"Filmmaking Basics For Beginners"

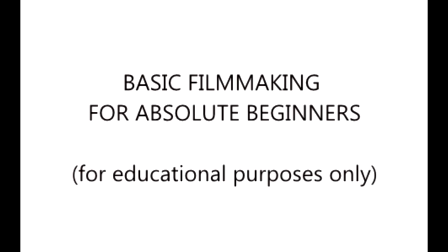okay thanks for joining us what we hope to do today is basically deconstruct what we think is a really good commercial and in the process of
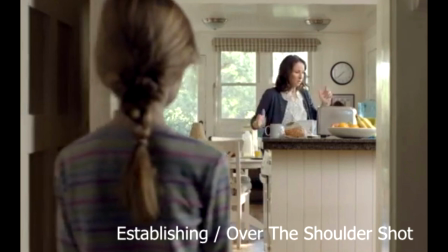doing that hopefully give you some insights into improving your own work so this is the opening shot it's actually two shots in one an establishing shot in an over-the-shoulder shot we really love how the camera is locked down in all these frames and all these shots and actually in this particular scene the girl walks into the frame, enters the frame,
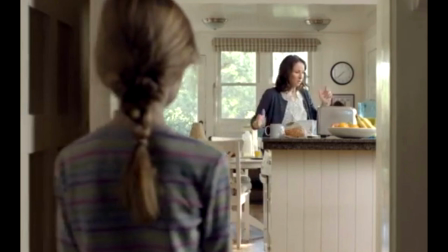so it adds a motion to the shot without even moving the camera.
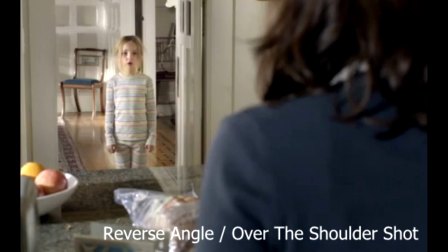The second shot we got here then is a reverse angle over-the-shoulder shot. These shots are commonly used for dialogue. Again, this is a highly effective shot. Nice framing. You've got foreground, middle ground, and background, and it looks like they pretty much shot with available light,
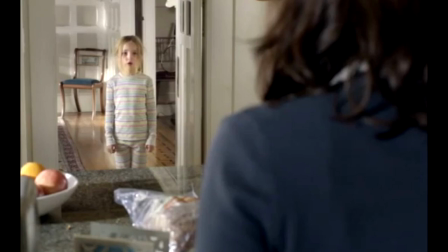although perhaps maybe they threw in some light in the back on that chair.
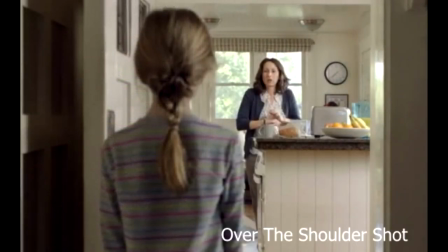Going back to the first shot, this is really just a take on the first shot, again, over the shoulder. This is a great well-framed shot. It has a lot of depth, a lot of focus, and there's a lot of things that add to the depth. You know, you can see the food out on the countertop there, the clock in the background. You can see even all the way out the windows.
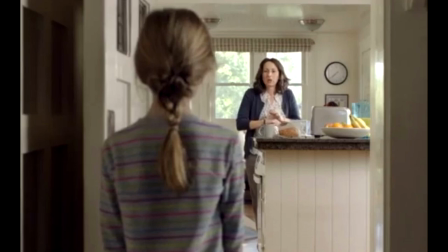Windows look to be a little blown out, but it's a pretty well framed shot and it's it's framed within the doorway so it's actually a frame within a frame this
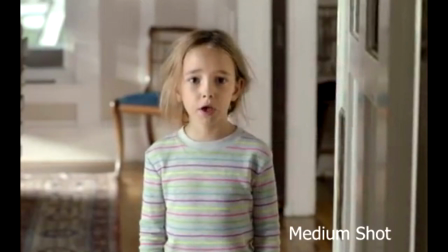is a great this is a what we call a medium shot or a medium medium and also known as a waist shot basically at her waist it's um goes below her elbows there and this is a great shot in that it kind of brings you closer to her and
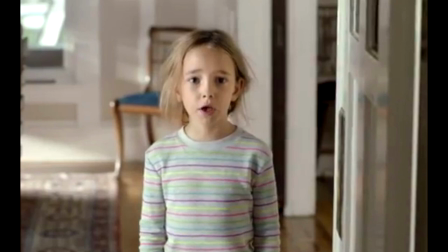into her world and even even still here you can see there's some background there so there's depth in this shot and it's again,
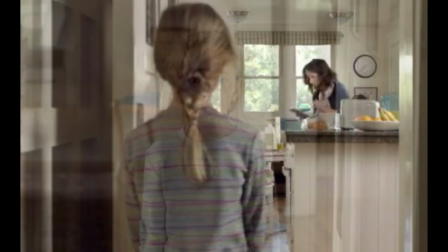it's a frame within a frame. Very nicely done. And we're back again to the over the shoulder shot.
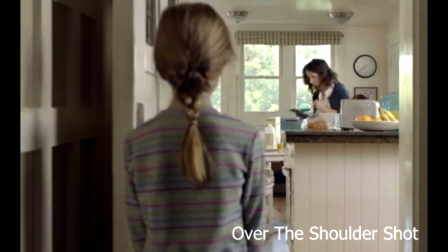At this point in the story, the mom is pulling up Google app on her tablet or whatever she's got there, iPhone or something. But this is a very, in these shots, the camera doesn't move at all. Very well framed. And there's plenty of action within the frame to to hold your interest.
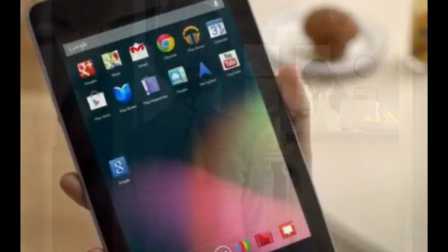So we're going to move on now to this is our first close-up shot and this is actually a point of view shot
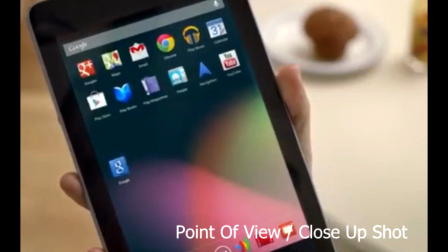as through the eyes of the mother looking at her tablet getting the Google app. Close-up shots are you know fairly common nowadays but they shouldn't be overused. They're usually with a shallow depth of field and you can see how blurry the the muffin
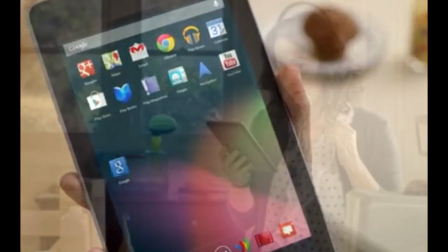there is in the background and now this is a very important shot here
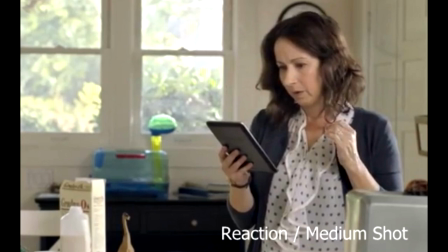this is actually a reaction shot and a medium shot as well a medium shot against out from the waist up there are no hard and fast rules about this but basically from the waist up is considered a medium shot
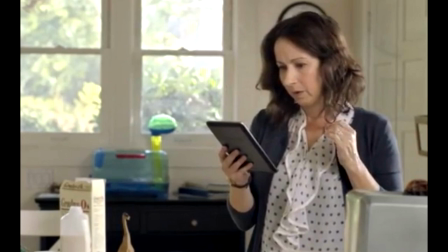and medium close-up is tighter than a median shot but wider than a close-up.
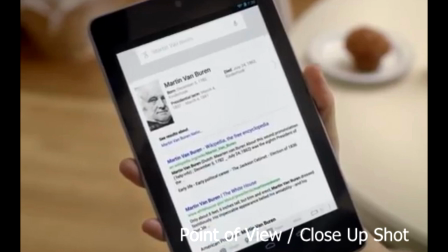Here we go back to a close-up shot. So it's a point of view shot. So these shots are important because they allow us to get inside the mind of the character. We get to see what the character's seeing but then as a follow-up to that we have to see their reaction to what they're seeing.
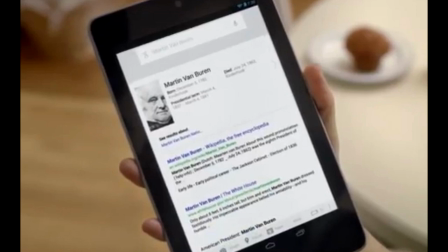So it's this concept of action reaction is absolutely critical to making an engaging story or something that really holds your interest.
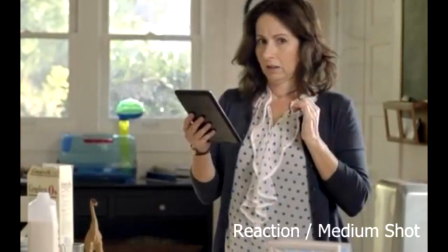That's kind of a classic shot of there. Now we see there's trouble and we can read her emotion there. That's concern, distress, whatever. And you got the body language there with the medium shot. So we're interested in her reaction now and we sense there's something not right.